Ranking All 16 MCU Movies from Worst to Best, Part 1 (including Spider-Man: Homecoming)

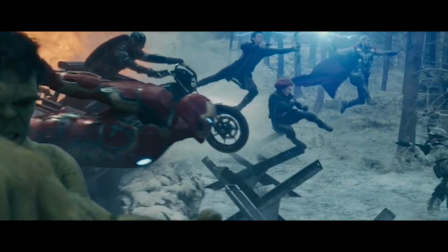0:00 With the release of Spider-Man Homecoming, there are now 16 movies in the Marvel Cinematic Universe and we're gonna go ahead and rank them all from worst to best.
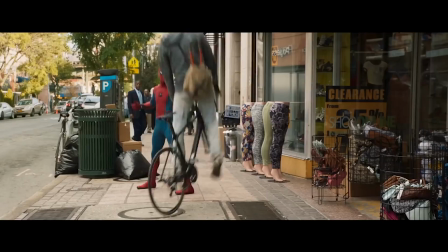0:08 We'll try to avoid spoiling the new Spider-Man, but be aware this video does contain spoilers for the other features.
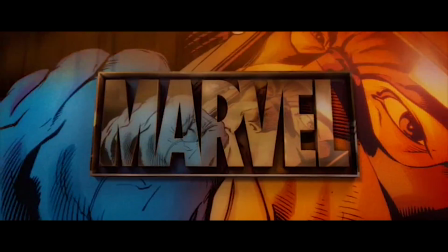0:13 So let's get to it.
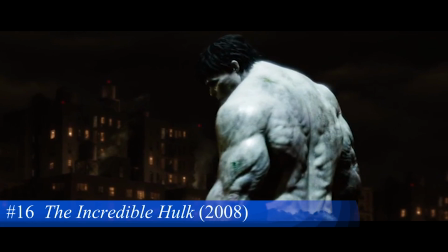0:19 At number 16, The Incredible Hulk.
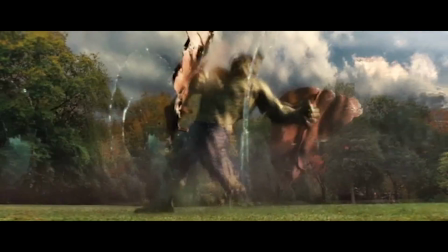0:22 So the oddball of the MCU, The Incredible Hulk stands out from the rest of the series in tone and it was also distributed by a different company.
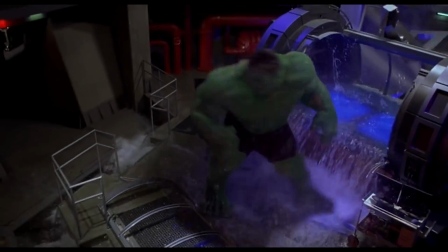0:29 It suffers from having been released only five years after the arguably better Hulk movie by Ang Lee,
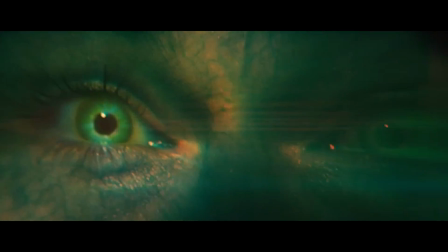0:34 which is probably why Marvel's Hulk condenses the origin story to an extended opening credit sequence, the same problem that Batman vs. Dawn of Justice had after already so many Batman movies.
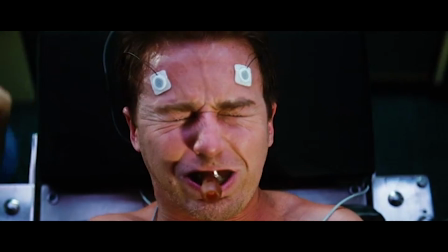0:46 The Incredible Hulk is similar to other MCU movies, however,
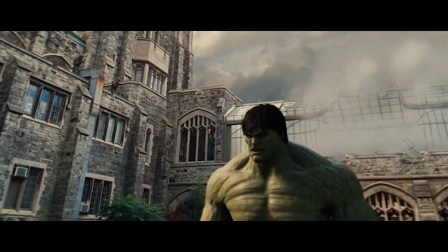0:49 in its plotline about science gone wrong and a superhero preventing his powers from being exploited by governments and militaries,
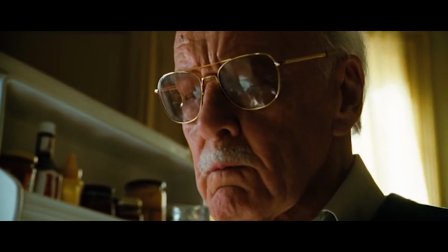0:55 but ultimately the movie lacks humor. even the obligatory Stan Lee cameo is dramatic.
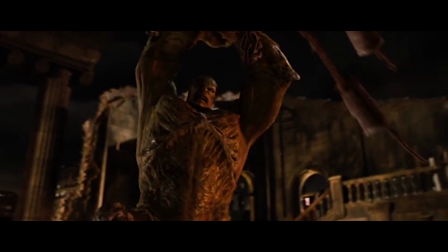1:01 And yet there are also too many of Hulk's corny cliched one-liners.
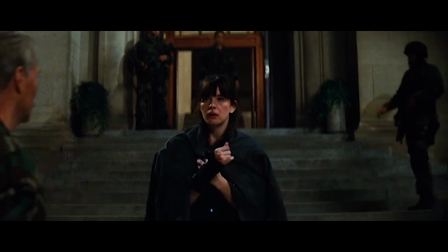1:10 The King Kong-ish love interest just doesn't work. Nor do the family dynamics between the love interest and her father hold interest.
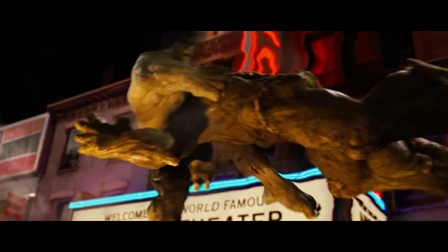1:18 The climax is the same as Iron Man, where the superhero versus a seemingly stronger version of himself.
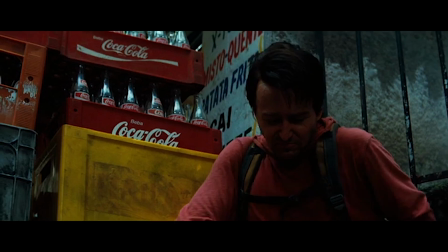1:24 Even one of the product placements in the movie doesn't work well.
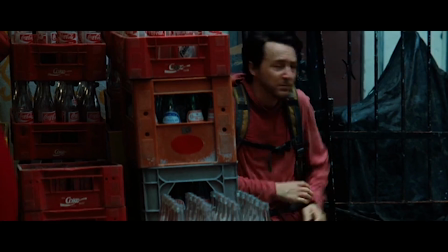1:28 After watching Bruce Banner work in a decrepit soda factory, there's a conspicuous Coca-Cola promotion, begging the question, what do Coke factories look like?
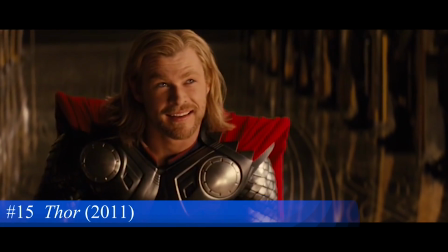1:38 At number 15, Thor.
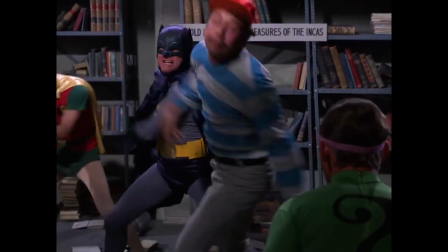1:42 There were some good ideas to make this Thor movie work on a level beyond campiness and the run-of-the-mill superhero fare,
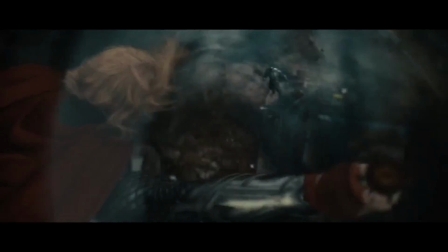1:49 but in the end it doesn't entirely work. It does work in part, which is surely why so much of the Thor movies were carried over into the Avenger movies.
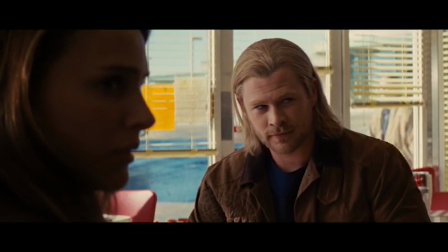1:59 To introduce alien Thor to the MCU, the movie is appropriately set during its Earth scenes in New Mexico,
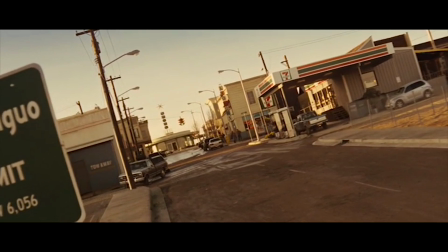2:05 the state of Roswell and the UFO conspiracy theories, and S.H.I.E.L.D. is placed in the position of government cover-up.
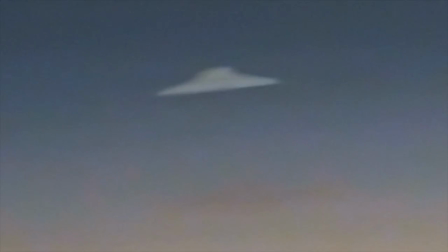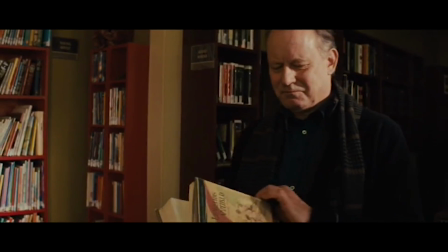2:18 Resident Scandinavian actor Stellan Skarsgård is cast as one of the Earthlings to tie Thor, the alien and superhero, back to Norse mythology.
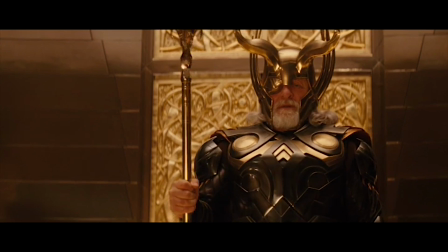2:26 Meanwhile, other actors in the cast and the director, Kenneth Branagh,
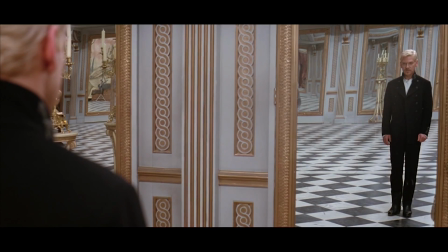2:30 are brought in to make the silly Asgardian English and overwrote dynastic drama appear more Shakespearean.
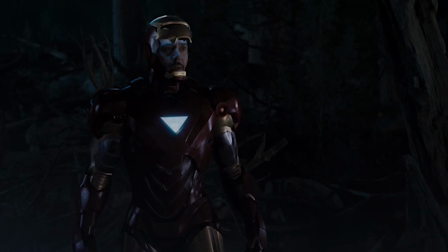2:37 You have no idea what you're dealing with. Uh, Shakespeare in the Park?
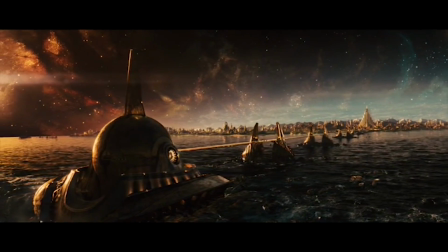2:43 To top it off, the visual effects and production design for Asgard and outer space, reportedly based on Hubble Space Telescope photography, are very good.
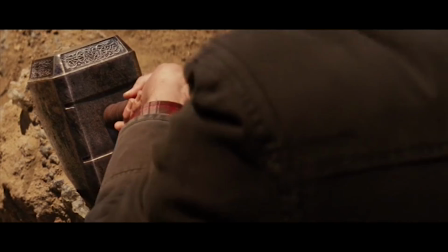2:52 But then the movie crashes back to Earth, where we get King Arthur's sword being played as Thor's hammer and yet another unappealing love interest.
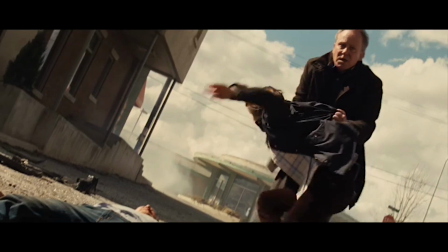3:01 Natalie Portman was great in The Black Swan, she is the opposite in Thor. Oh, and Hawkeye is blandly introduced in one scene?
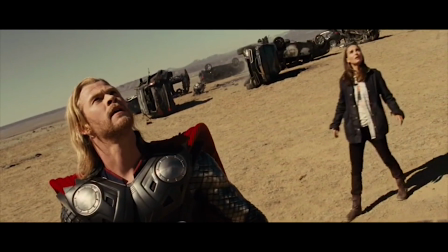3:09 Also, what is with the candid angles in this movie? Some of them seem to be there just to disguise the full-foot height difference between Hemsworth and Portman.
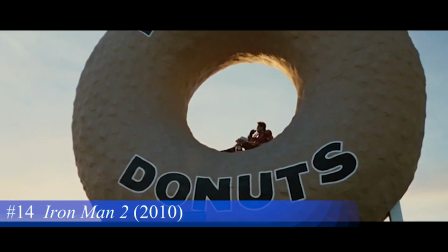3:19 At number 14, Iron Man 2.
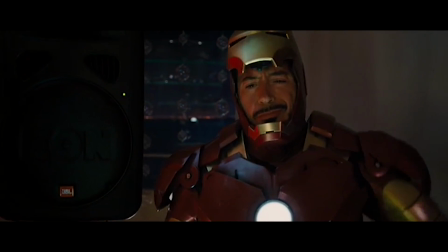3:24 Iron Man 2 is often maligned as a mess, partly because Tony Stark is such a mess in the movie.
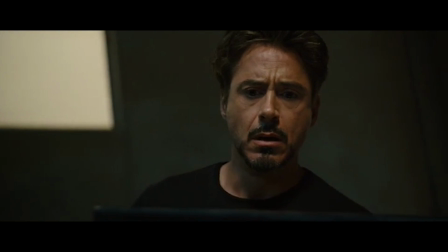3:29 You may or may not like it that way, granted,
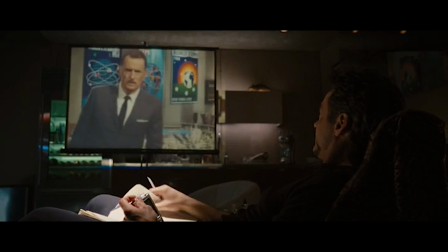3:32 Tony's health problem and his daddy issues being solved in one fellow swoop by an old film is contrived, to say the least.
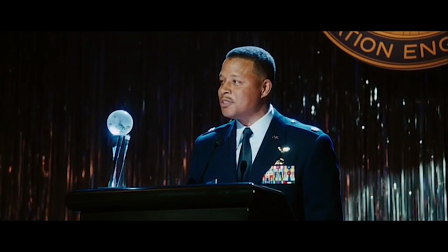3:39 Mickey Rourke's villain and his motivations are weak, the character of Rhodey being replaced by another actor isn't ideal.
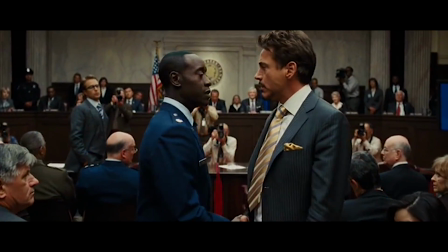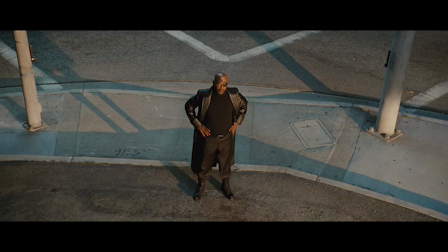3:54 and Iron Man 2 largely seems to exist solely for setting up future MCU movies.
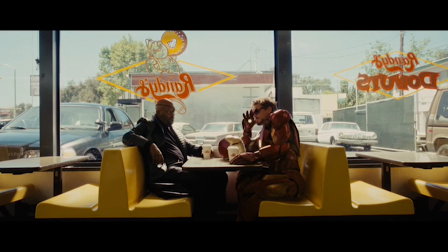3:59 I told you I don't want to join your super secret boy band.
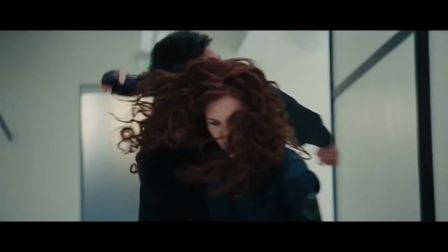4:02 But dammit Scarlett Johansson kicks ass in the introduction of Black Widow and she shows some ass too.